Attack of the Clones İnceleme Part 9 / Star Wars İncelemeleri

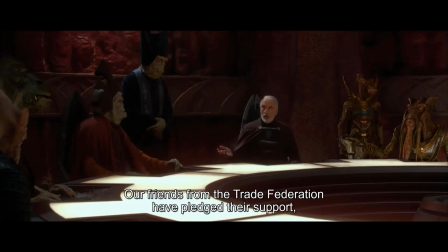(0:00)
Merhaba sevgili Geek Teori takipçileri. Star Wars incelemelerine hoş geldiniz. Geçen hafta Obi-Wan'la Geonosis'e geldik ve ayrılıkçı harekete içeriden bir bakış attık. Bu hafta kaldığımız yerden devam ediyoruz. Ama devam etmeden önce spoiler uyarısını yapayım.
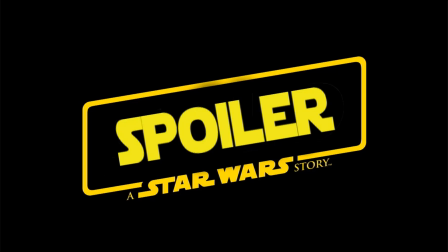(0:13)
Bu incelemelerde ilk 6 filmde gerçekleşen herhangi bir şeyden bahsedebilirim. Filmleri izlemediyseniz bütün sürprizleri kaçıracağımdan emin olabilirsiniz.
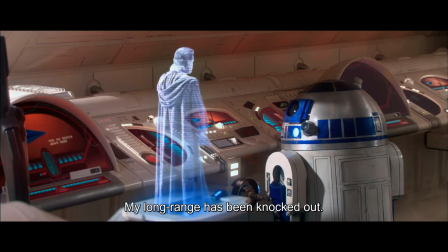(0:20)
Uyarıyı da yaptığıma göre başlayalım. Obi-Wan, Geonosis'te gördüklerinin haberini ilettiğinde Anakin orada değil.
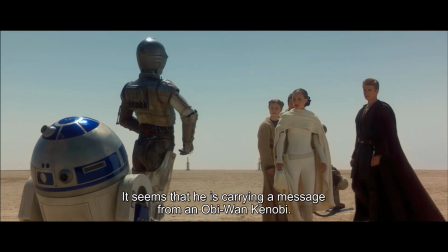(0:26)
R2-D2, Shmi'nin cenazesine gelip Obi-Wan'dan bir mesaj taşıdığını bildiriyor. Attack of the Clones'un diğer filmlere ayna tutarak ters paralellikler yapmasının bir başka örneği. A New Hope'da da R2-D2 Tatooine'e bir mesaj taşıyordu. Ancak o zaman Obi-Wan'a giden bir mesajdı. Ve burada getirdiği mesaj elbette Obi-Wan'ın yine bir Gandark yuvasına düşme mesajı.
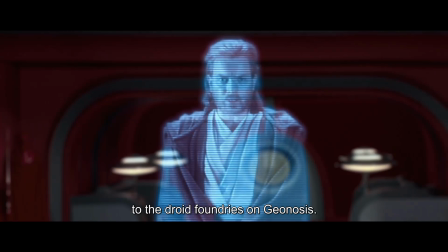(0:46)
Yine bir kabusa düştü. Ve bu sefer gerçekten kabus gibi görünen bir yerde.
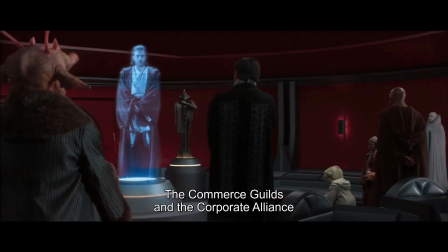(0:50)
Bu sırada Anakin'in mesajı ilettiği kısma geçerek Coruscant'ta bu habere verilen tepkiyi de alıyoruz.
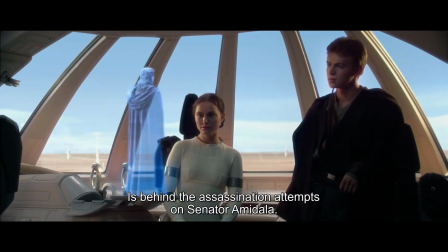(0:55)
Obi-Wan, Padme'ye yapılan suikast girişiminden bahsettiğinde de geri dönüp Padme'nin tepkisini alıyoruz. Geçişler yine çok güzel yapılmış yani. Efektif ve temiz. Ve tam olarak böyle olması da gerekiyor çünkü verdiği bu haberleri izleyici olarak biliyoruz.
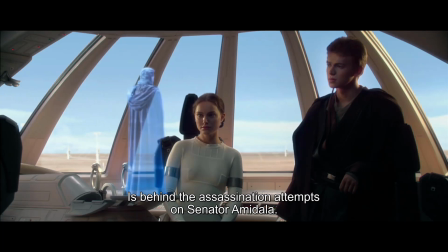(1:09)
Hikayede gerekli olan bu anın sıkıcı olmaması için gerekli kişilerin tepkileriyle elimizdeki bilgilere başka açılardan bakmış oluyoruz.
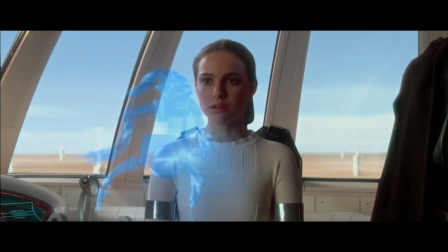(1:16)
Tabii bir de mesajın sonunda bizim de bilmediğimiz bir şey geliyor. Obi-Wan şaşırıyor ve bir Destroyer droid görüyoruz. Phantom Menace'da Jedi'larla berabere kalmış zorlu bir rakip olduğunu bildiğimiz droidlerden. Yani bilgi aktarımını sıkıcı olmaktan kurtarmak için alışageldik, güvenilir tekniklere başvurulmuş ve işlemiş.
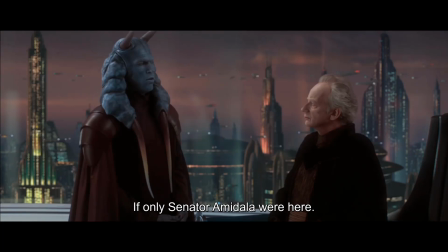(1:34)
Tabii Coruscant'ta da Jar Jar her şeyi mahvetsin diye onu yemliyorlar.
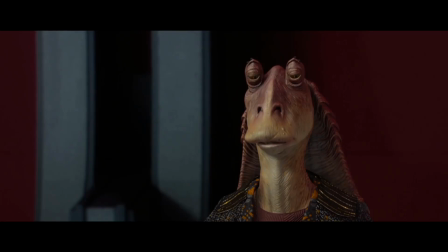(1:38)
Gerçi böyle söylüyorum ama Jar Jar olmasa da bu olağanüstü hal güçlerinin Palpatine'e verileceğini görebiliyoruz.
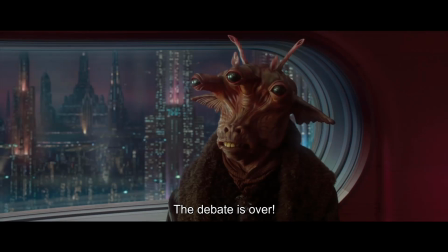(1:44)
Ayrılıkçıların droid ordusu ürettiğini duyanlardan birinin verdiği tepki yeter de artar bile.
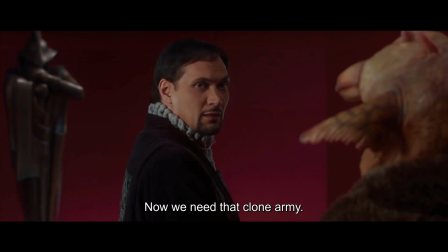(1:49)
Tartışma bitmiştir diyor. O klon ordusuna ihtiyacımız var. Yani Jar Jar olmasa da bir senatör bu öneriyi yapardı.
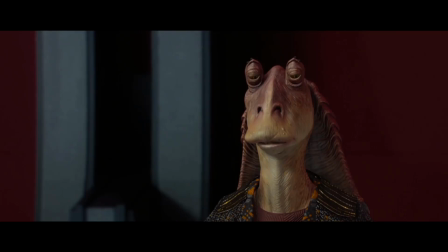(1:55)
Ama ilk filmde aldığımız Jar Jar'a uyuyor işte. Sadece yardım etmek istiyor ve işleri daha da kötüleştiriyor. Ama burada gördüğümüz şey demokratik ilerleyişin kendi üzerine çöküşü. Bail Organa diyor ki maalesef tartışma bitmedi.
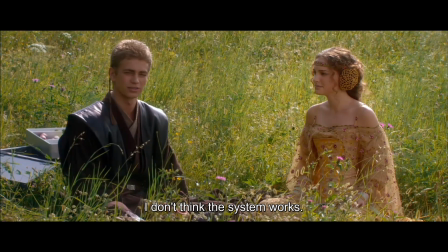(2:08)
Anakin'in Naboo'da sisteme karşı gösterdiği o bıkkınlığın aynısı. Gordian düğümünü çözmekle uğraşmak yerine kesip atma dürtüsü.
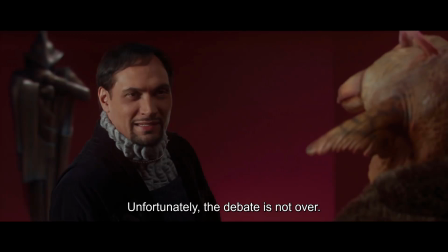(2:15)
İşte Lucas'ın siyasete bu sinik yaklaşımı zannediyorum ki yıllar geçtikçe prequel'ların daha da beğenilmesini sağladı.
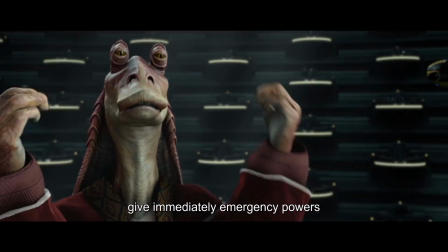(2:22)
Çünkü her yerde rastladığımız fazla tanıdık bir ilerleyiş. Jar Jar'ın bu öneriyi yapmasıyla burada bir doğruya ulaşılmayacağını aktarıyor işte. En düzgün emellerle yapılan hamlelerin bile istismar edilebildiğini alıyoruz. Senatörlerin büyük çoğunluğu yozlaşmış korkaklardan oluşuyor.
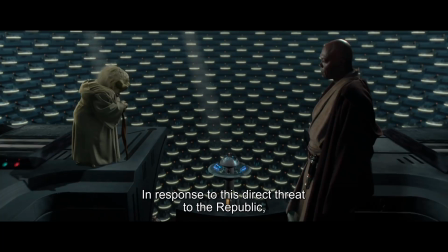(2:37)
Çoğu Palpatine'yi direkt destekliyor değil yani. Kısır kalmışlar. Phantom Menace'da olduğu gibi kararlı bir şekilde hareket edemiyorlar. Mesela bu olağanüstü hal gücünü Palpatine vermeden de bu klon ordusunu kullanma kararı alabilirlerdi.
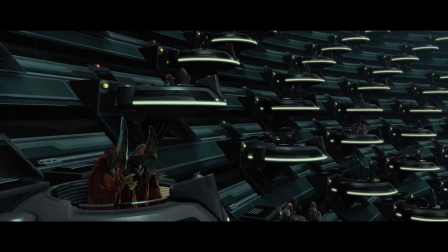(2:50)
Bunun doğru olduğunu söylemiyorum ama kararı bilerek almıyorlar. Palpatine bu gücü vermekle kararın sorumluluğunu kendi üstlerinden attıklarını düşünüyorlar. Söylediğim gibi çoğu kötücül olmaktan çok yozlaşmış, korkak ve tembeller.
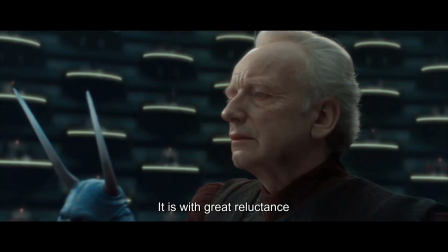(3:03)
Tabi Palpatine Jedi'ları tanıdığı gibi Galaktik Cumhuriyet'in içinde bulunduğu işleyişi kavradığı gibi senatörlerin de böyle davranacağını biliyordu.
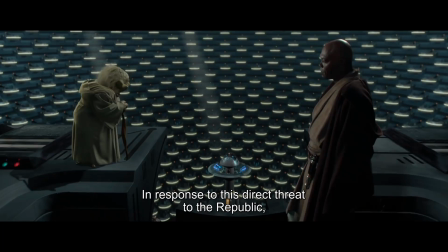(3:11)
Kendisinin oluşturduğu ve desteklediği dış mihrakları kullanarak, dış tehdit hikayesine yaslanarak istediğini elde etti.
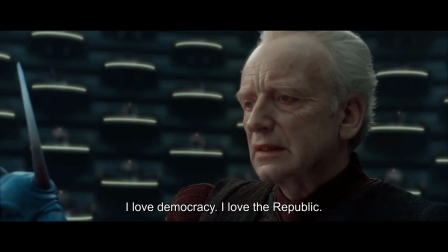(3:17)
Tabi demokrasiyi seviyorum diyecek, tabi cumhuriyeti seviyorum. Ve yine Palpatine'in bu güçleri alması tarihsel arka planı bulunan bir durum.
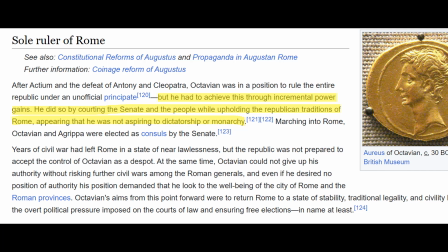(3:24)
Roma ve Augustus işte, senatoda cumhuriyeti severim falan filan deyip olağanüstü hal güçlerini diktatörlüğe çeviren adam. Napolyon da diyebilirsin, bir başkasını da söyleyebilirsin. Burada spesifik bir alegori yok yani.
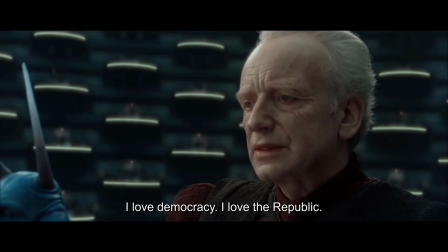(3:37)
Palpatine bir arketip. Ve bu arketipe uyan herkese uyarlanabilir kılınmış olması, filmin çıktığı dönemden sonrasında gelenlere de uyarlanabilir olduğu anlamına geliyor.
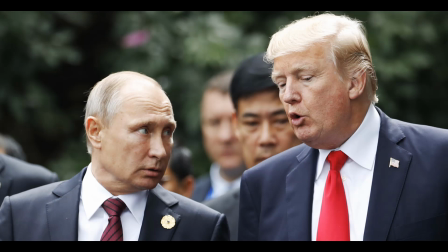(3:46)
Kimlerden bahsettiğimi hepiniz biliyorsunuz işte. Trump, Putin ve benzerleri. Bush ve Cheney yönetimi.
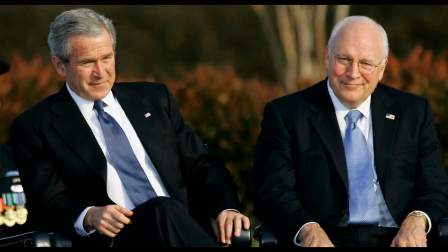(3:52)
Zamansız bir arketip. Ama burada özellikle Amerika'dan örnek veriyorum çünkü önceden de konuştuğumuz gibi Star Wars yeni bir Amerikan miti gibi.
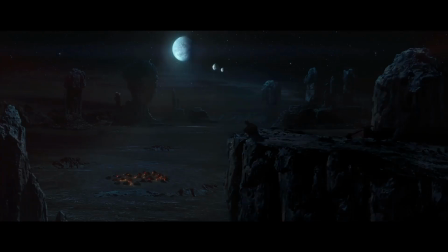(3:59)
Lucas ülkenin tarihini, zinetlerini, tonunu alıp teknoloji ve bir janra çorbasıyla harmanlayıp sunmuş. Ülke nereden geliyor ve nereye gitmekte?